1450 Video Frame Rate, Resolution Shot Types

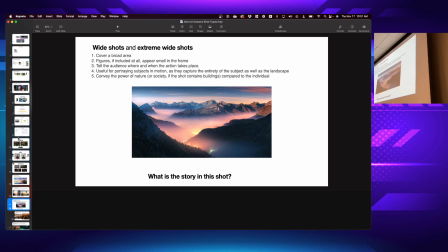[28:53]
Get them no longer than 5 seconds.
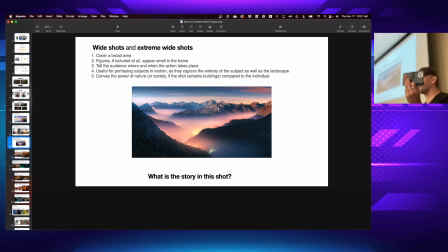[29:10]
Now, don't forget, for our purposes now, we're shooting in widescreen. It is possible that vertical video will take over like the cinematic and narrative world at some point, just like it's taken over the online and social world. But for now, we're going to practice shooting in widescreen 16:9.
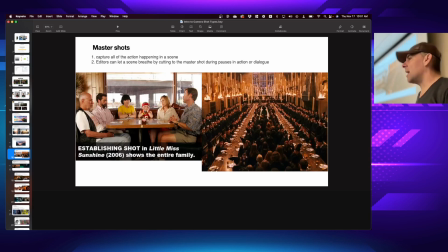[29:27]
All right, so wide shots are oftentimes used as master shots or establishing shots. They give you the context of what's happening or the environment that it's happening in. So an intro scene here to a movie you've probably never heard of. about a young boy wizard.
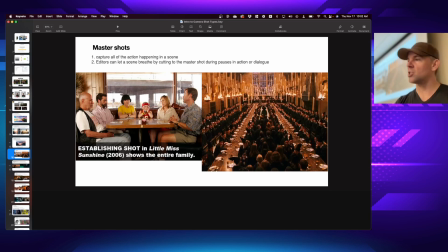[29:43]
But you can see that the really wide shot establishes they're in this giant dining hall, etc. But even here, a wide shot is only showing a few people, a family sitting at a table. But it brings us into this context before we start cutting to closer shots to focus on individual characters. Hey, here's where all these people are. Now, let's see.
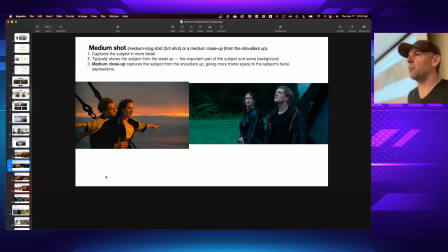[30:02]
So once we've started with a wide shot, typically we're moving into something more like we tend to interact with people day to day. So medium shot is going to be typically from around the shoulders up, so or kind of just below the shoulders up, so you can see everyone leaves is kind of like hitting just about mid waist or so,
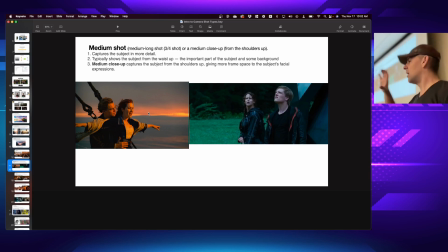[30:21]
but moving up. So it's a medium shot. That's kind of how, if you look around right now, the way we focus in on people, that tends to be the parts that you focus on. You can see the rest of it, but if you're looking at someone, you're really just kind of focused on eye to eye, and so your brain kind of registers from out their waist to a little above their head.
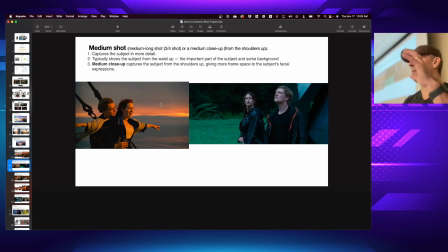[30:37]
So this gives us more detail, and it captures them, giving us the ability to frame their facial expressions to see how we would interact with them day to day.
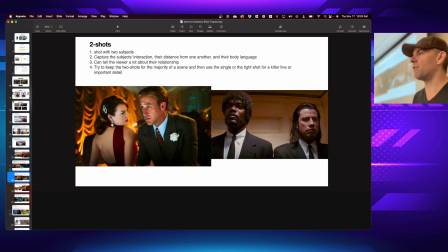[30:45]
Now there's some varieties on the medium shot. The two shot is when we need to communicate in the script that we've got to have both characters in. So if we're doing a medium two shot, you can see this is something of a medium two shot, capturing from about the waist to a little above the head.
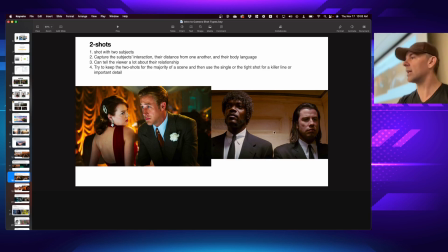[31:01]
And here is more of a close-up two shot. You can see we're getting really tight in on both characters, and they produce different feelings. The closer we get to our characters, the more intimate or involved we feel with whatever's happening with them.
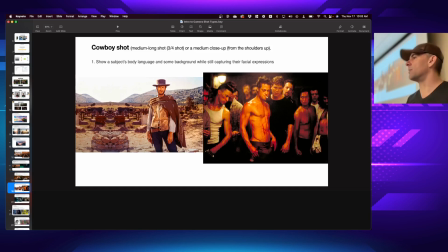[31:15]
So we also have the variation, which we've looked at, I think, back in the photography days of this class, where the cowboy shot is kind of medium shot, but where you've pulled out just slightly, and you would basically imagine if this were a gunslinger with a gun on their hip,
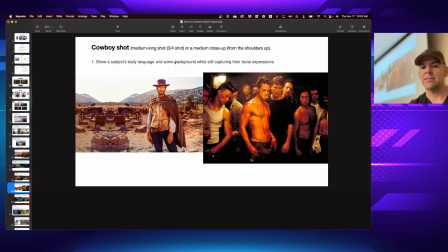[31:30]
and my back far enough to basically above the knees to just above the head to give this sort of a shot.
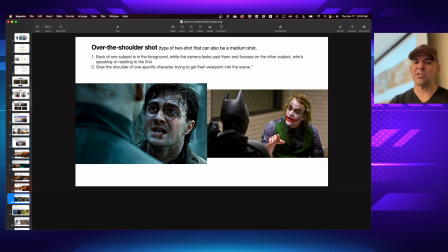[31:37]
And then finally, as we are still talking about medium shots, the concept of the over-the-shoulder shot. So the over-the-shoulder shot is something of a two shot because you have both characters, but you're only focused on the expressions or words of one so that we can stay focused.
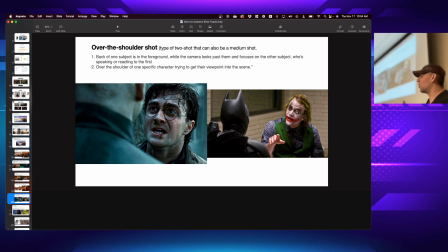[31:54]
And this gets us close to the action, almost a voyeuristic sort of feel, but without feeling like they're talking directly to us. So it still gives us some emotional distance.
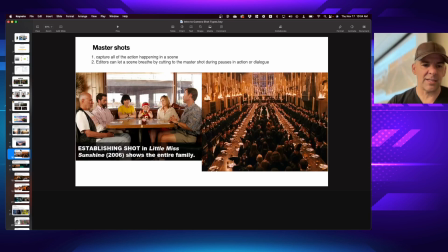[32:04]
So let's go through and find a person or two around you, and let's grab, we just grabbed establishing wide shots.
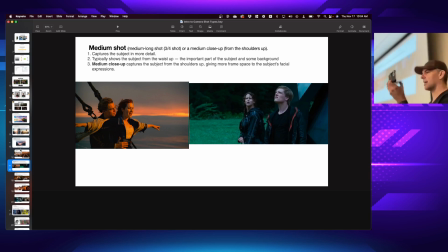[32:13]
So now we want to go to medium shots. For this, I'm going to kick to the 1x lens on my camera. Make sure I'm still shooting in widescreen. I realize it is possible for your phones, I think, to shoot video in square, but I'm going to encourage you to make sure it's in widescreen.
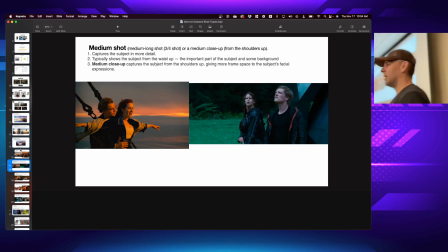[32:31]
So now with the medium shot, I want you to pick a partner or so, and let's grab an establishing, or not an establishing, but a medium shot of them. So just again, 5 seconds, but I want you to grab a couple different angles of it. Just 5 seconds or so.
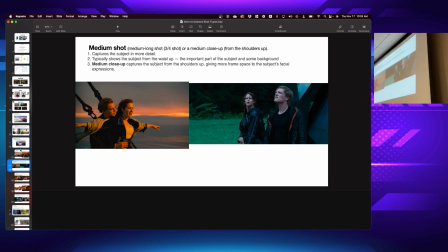[32:46]
You can take turns, you can pose, you can look off in the distance, you can look directly at the camera, but find a way to grab a quick medium shot from a couple different angles with another person in the room. These three can work together. Jess, Randy.